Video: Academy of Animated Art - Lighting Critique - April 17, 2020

So yeah, so that is our video critique for the day. Oh, you have a reference of on my new post. Oh, let's check that out real quick while we've got everyone here. Yeah. Oh, yeah. Oh, you do have reference on here. Okay, let me go ahead and show this. Sorry, Juan. I always do that too, I think. Sorry about that. Let me go ahead and share this real quick. All right.
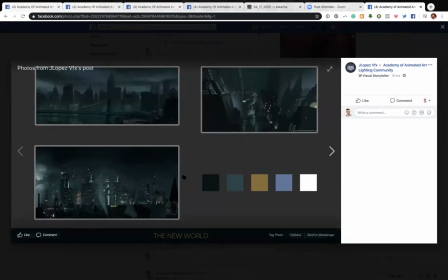(37:49)
So yeah, okay, cool. So this is a really nice color palette that you're working with here. Yeah, and it's just, so the biggest things for you, yeah, that's nice. Sorry, I grabbed your old reference there.
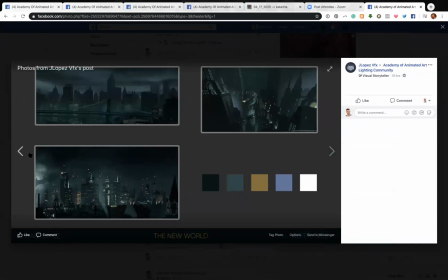(38:06)
So again, I would really focus in on the black points and really make sure that they're stepping back into space.
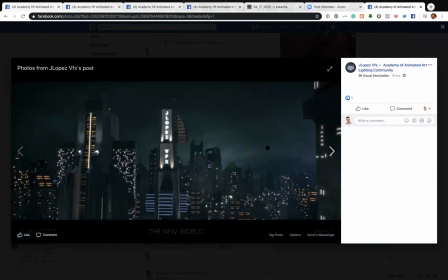(38:13)
I do like the color scheme that you're building here. I just think,
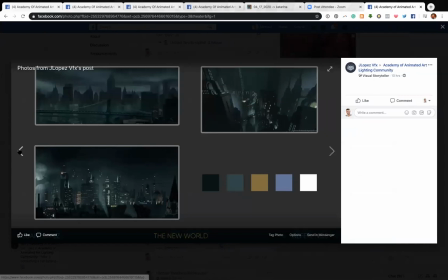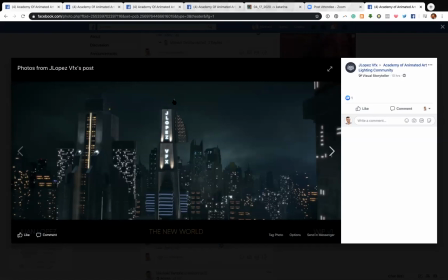(38:23)
I'm just looking at right here because I really want to focus in on this. Maybe clearing this building out of the way a little bit would help. And then just like, because it would really like allow us to focus in right there. Yeah, looking back.
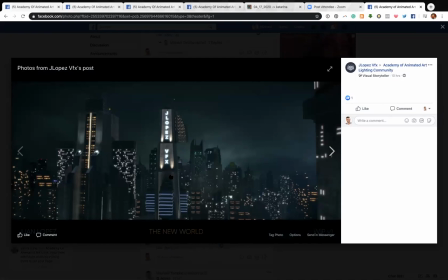(38:43)
I just want to see that a little bit more saturated too.
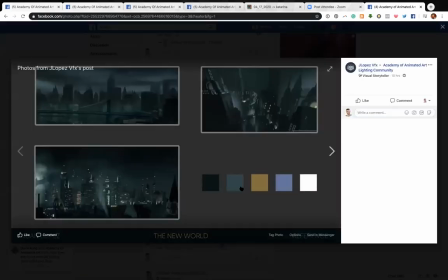(38:45)
So maybe we can bring in like this color, but make it brighter. Like make it like an illuminated version of that. And I think that would help out a lot.
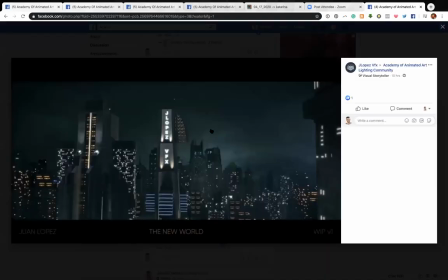(38:59)
But yeah, same things apply with just the stepping it back into space. And I like the new color scheme. There's some,
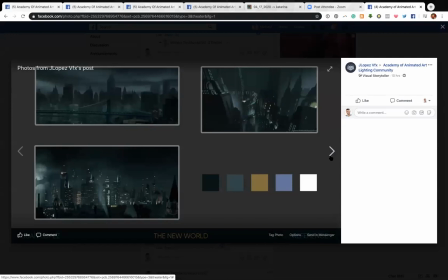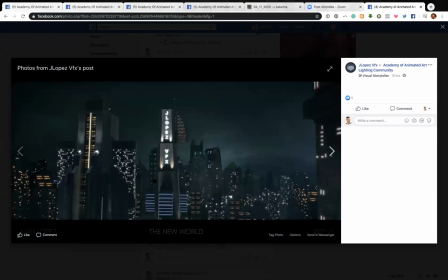(39:13)
yeah, okay, sorry. Now I'm just staring at it. I think this looks pretty good. I want to see less of this warm light in here,
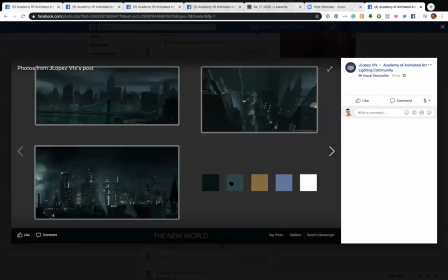(39:21)
and I really want to play up because I really like these green values, these cooler values that you've got going on.
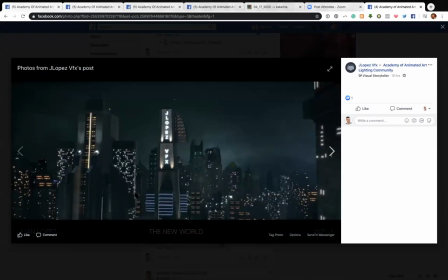(39:26)
And you can see it here in this one.
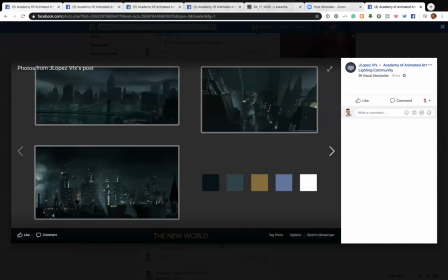(39:29)
There's just like one building there that has that pocket of warmth just to balance it just a little bit. But I like the way that these are 95% this color and like a much smaller amount this one.
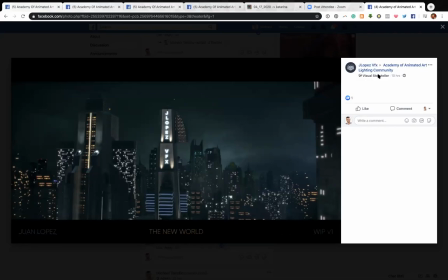(39:42)
So I think you can shift it more towards that ratio as well. All right. So Thank you guys very much. If anybody has any questions, definitely feel free to. Oh, you're very welcome, Juan. And your work is, you're doing great work. So just keep up what you're doing. So thank you all very much. I'm going to just double check here on Facebook, make sure we don't have any questions over here. But yeah, keep going, guys. Keep lighting, keep posting this stuff. So next week we'll have Monday. I think I got a request to do like a quick intro, like get into Nuke in 30 minutes. So I will do that. Wednesday, we're going to interview Francesco, who's a lighter at DreamWorks. And then next Friday, we'll do some more critiquing. But I just want to make sure that everyone's staying safe out there. Be safe, be healthy, take care of yourselves. We are here, Jasmine and I are here to help you guys in whatever you need. So make sure you're reaching out to us if you have any questions or if you need any support during this tough time. And we'll be happy to work with all of you. So get out there, keep going, keep lighting. You guys are doing amazing work, and we'll see you all soon. Happy lighting, everyone.